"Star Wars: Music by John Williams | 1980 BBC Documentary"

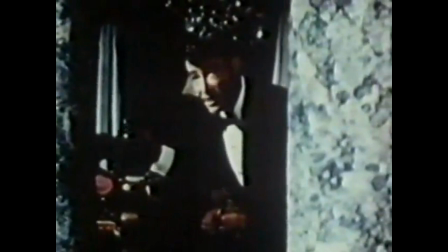Once the confrontation has taken place, the suspense in the music is given a warmer quality, partly by using different harmonies and instruments.
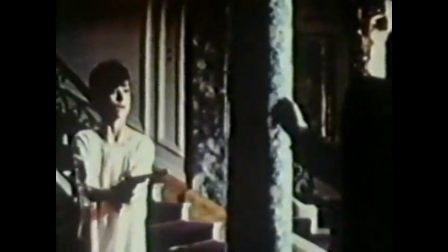This tells, before the pictures do, how their relationship is going to develop.
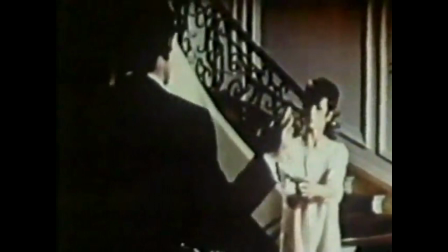You frighten me, so we're even. Don't be impudent.
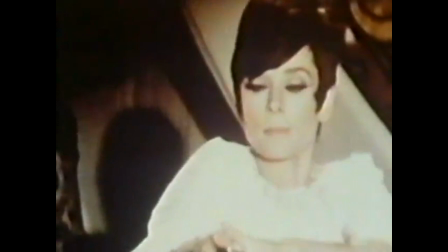That thing isn't loaded, is it? Of course it is.
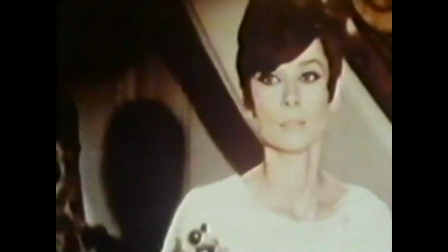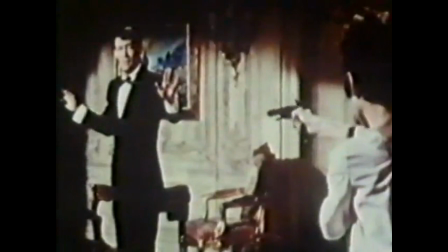Are you armed? Hey. Do you have a gun? Oh, God, no.
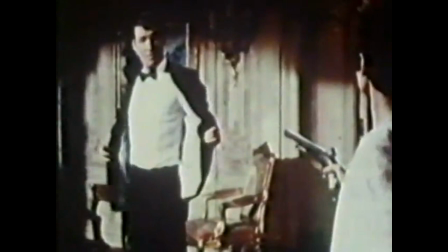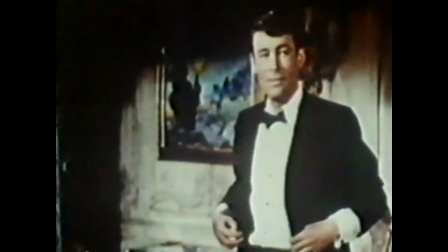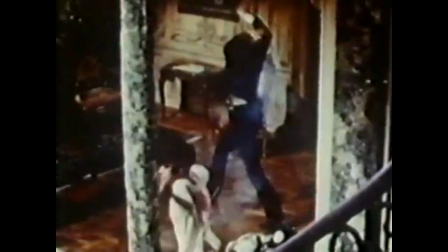Well, I'm going to let you go. I don't know why, but...
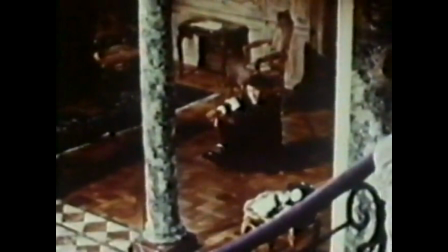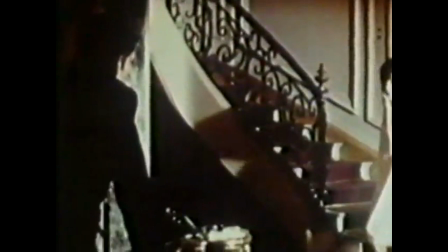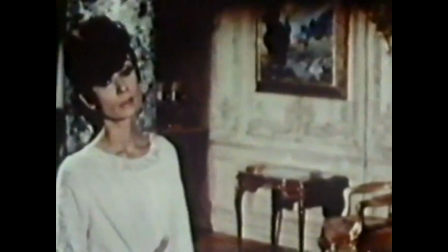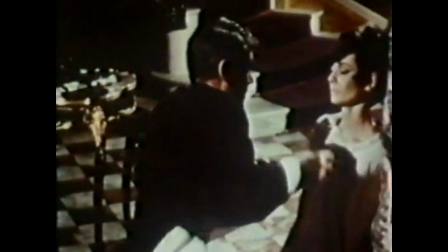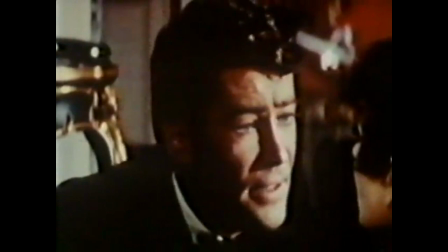I'm the one that's bleeding.
With experience, a composer will begin to have a sense of what's going to work in a scene, what's going to be audible, where he's got a chance to come through, where he ought to hold back, where he should go into a holding pattern and let something else come through, and then move into the next hole if there is one, or introduce a fragment of a melody here.
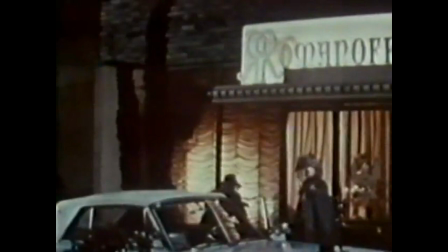In Guide for the Married Man, another of the 60s comedies scored by John Williams,
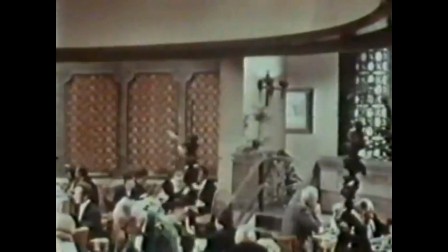Walter Matthau plays a middle-aged married man nervously planning his first extramarital affair.
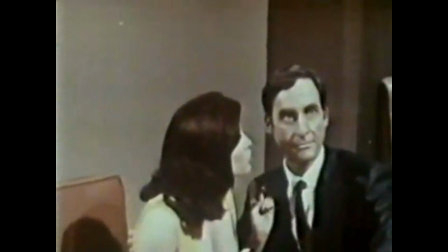In this scene, where he surprises a friend in a similar situation, there are no words. Music is the dialogue.